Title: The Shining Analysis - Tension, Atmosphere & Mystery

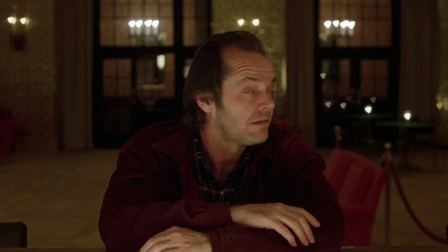[4:17]
Last week in my video about the Twilight Zone, I spoke about tension and how the longer it takes for tension to be built, the more effective that tension becomes.
The longer the scene can hold, the more suspenseful it is.
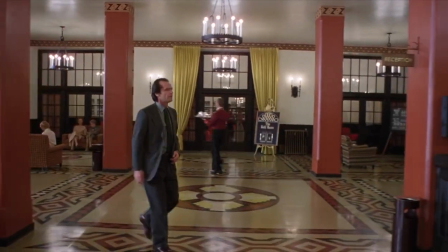[4:30]
And from the very start, this movie effectively creates tension that lasts until the very end.
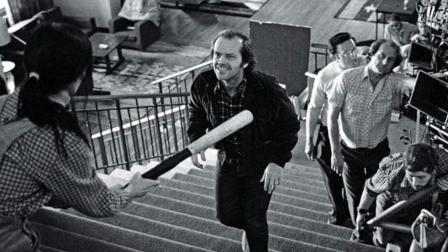[4:39]
Part of what makes this film so great is that it's a collaborative effort. Everyone came together to ensure that every aspect of the movie is able to achieve its purpose.
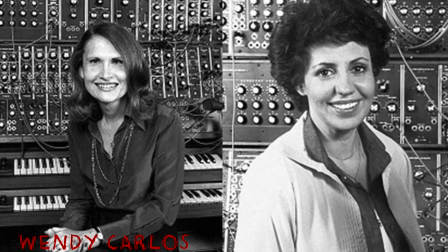[4:48]
The original music tracks composed by Wendy Carlos and Rachel Elkind are a perfect example of this.
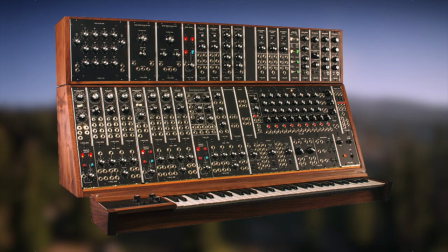[4:54]
These tracks were composed for an analog synthesizer keyboard as the main instrument, creating an unnatural feel.
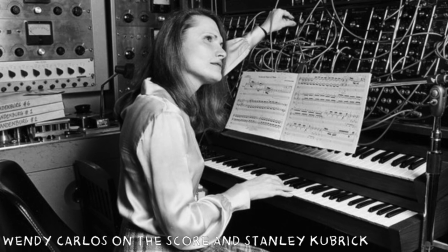[5:01] And lots of background patterns and textures with heartbeats and sizzling electronic little weird sounds, and those were all mixed together.
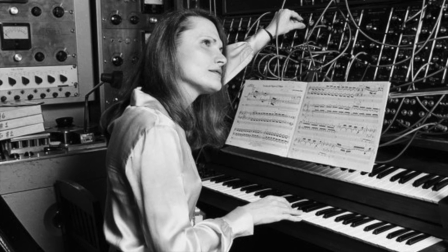[5:09] That's how Stanley finally did what he was looking for.
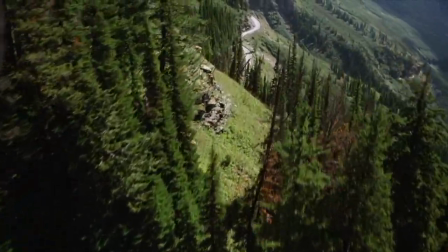[5:12]
The main theme, which is based off of Dream of a Witch's Sabbath from Symphony Fantastique by Hector Berlioz and a traditional rec room,
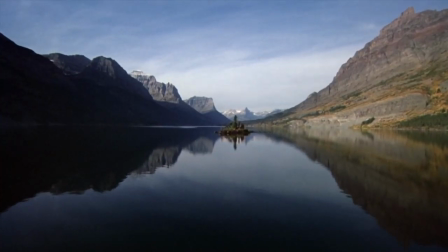[5:20]
Dias Irae, uses a low melody that resembles a combination of tubas,
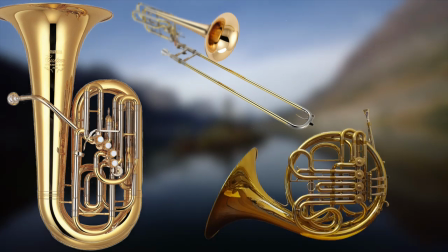[5:24]
trombones, and French horns, which create the dark, foreboding, ominous feel that can be found from the very opening scene.
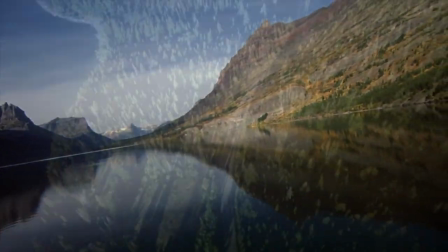[5:32]
We're looking at what should be a beautiful mountainscape overlooking a lake, but the music tells us something is wrong.
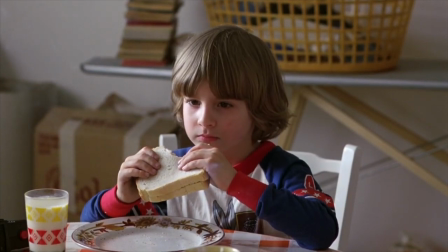[5:39]
In throughout the entire movie, Kubrick and music editor Gordon Stainforth used the haunting soundtrack to make what looks normal and calm feel eerie and foreboding,
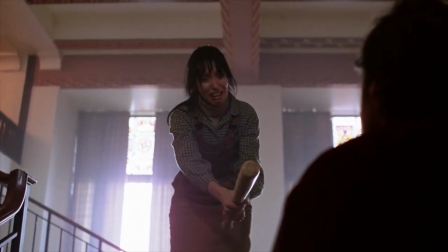[5:48]
but it doesn't stop there. There are a number of abrupt and shrill shrieks in the music like this.
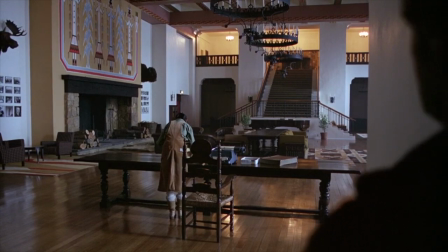[5:54]
These alone put us on edge with the idea that an attack can come from nowhere. They're also used to intensify a scene.
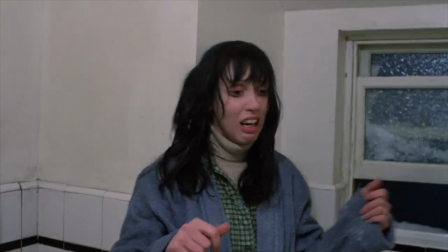[6:01]
During the iconic bathroom scene, for example, when Wendy yells, the music does the same,
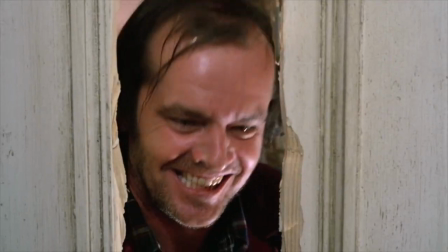[6:06]
making the scream feel much more dramatic. In addition, the soundtrack has human voices mixed in.
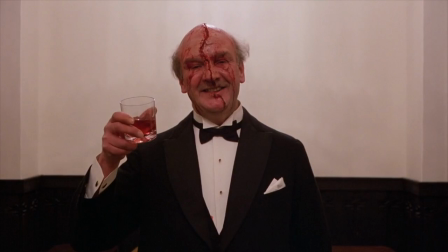[6:15]
Some are chanting, some are screaming in torment, reminding us that the world of the film is alive and full of evil.
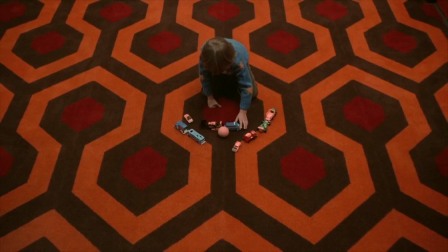[6:22]
Another part of the soundtrack is this low and ominous hum that plays in the background of several vital scenes.
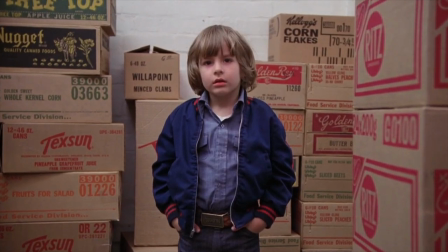[6:28]
It represents the physical effect of The Shining, that is the magical ability.
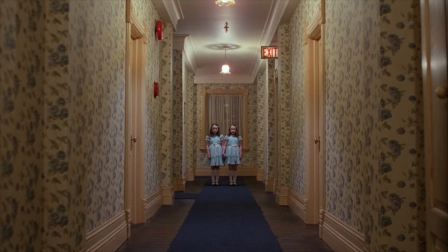[6:32]
Whenever we are hearing it, we are seeing the horrors that come from The Shining, but it achieves a lot more.
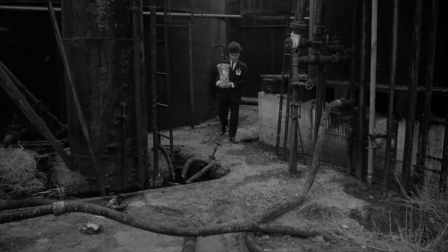[6:38]
It actually comes from David Lynch's Eraserhead, a film Kubrick called his personal favorite movie.
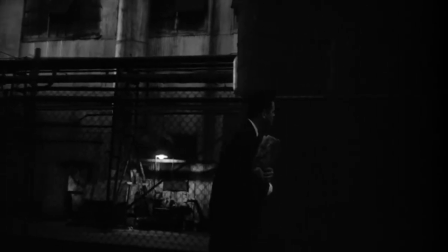[6:44]
In Eraserhead, this is used to separate reality and fantasy to show us that we are part of a nightmare.
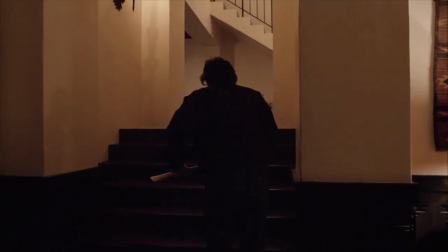[6:50]
It's used in a similar way in The Shining, but the constant dark undertones also help to put the audience in a mindset that will disturb them.
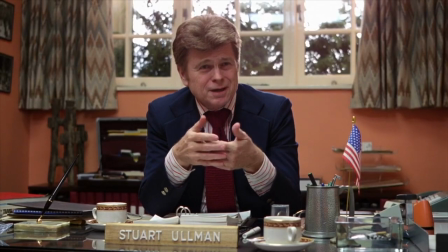[7:00]
One of the most effective elements of the film is how eerie it is. His eeriness is great in a lot of different ways.
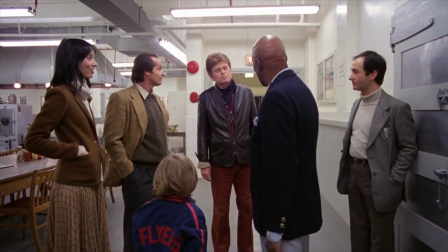[7:07]
One of Kubrick's favorites was moving furniture around.
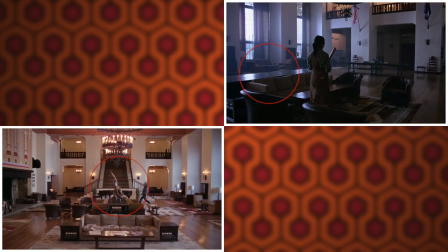[7:10]
Oftentimes, chairs are misplaced to move around from scene to scene, and sometimes small subtle changes are made within that scene.
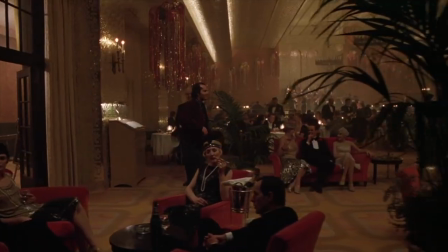[7:18]
This shows us that the hotel is alive. It's haunted by something and even though its effects are subtle, they can be found within every scene.
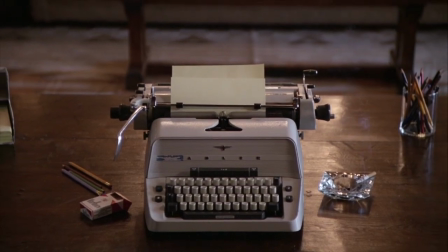[7:26]
He did something similar with Jack's typewriter, making it go from this to this.
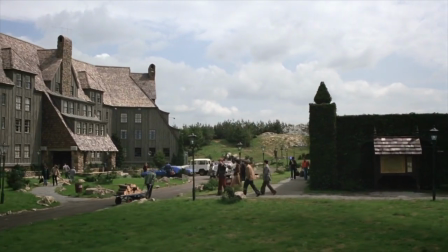[7:32]
But this eeriness doesn't stop there. There are a number of small editing errors like this card that disappears with just a simple cut.
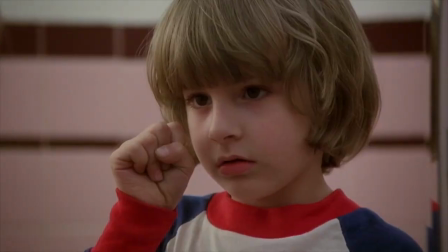[7:40]
These simple cuts are used to great effect throughout the entire movie.
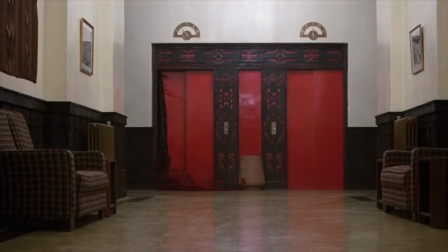[7:44]
It shows off the torment that Danny is facing or just cuts to different parts of the hotel to show that it is alive.
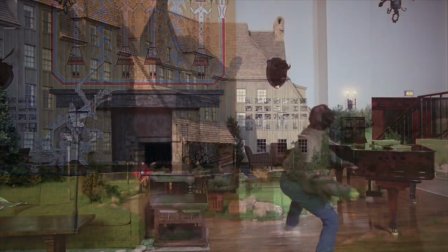[7:51]
Another transition that is used quite a bit throughout the movie are cross-dissolves or superimposing images.
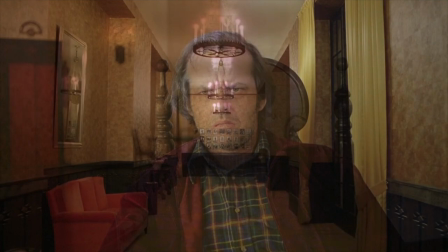[7:57]
Throughout the film we watch as Jack seems to melt into the hotel as he is consumed by the evil of it.
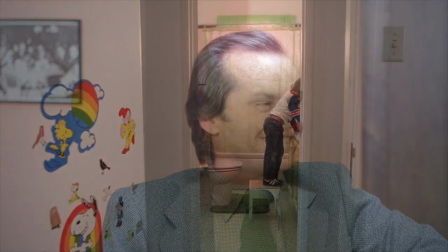[8:03]
It is also used to infuse Jack and Danny together. Often times before Danny sees anything supernatural,
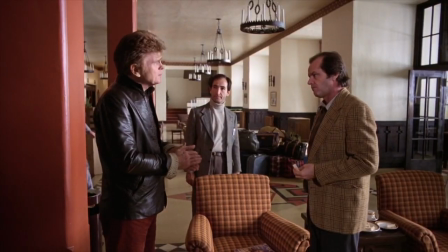[8:09]
we see a cross-dissolve going from Jack to Danny linking their stories together and linking Jack to the torment that Danny faces.
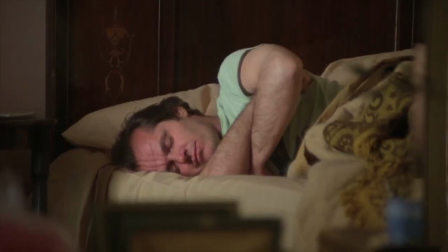[8:17]
This can be interpreted any number of ways however, which brings me to my fifth and most important area of discussion.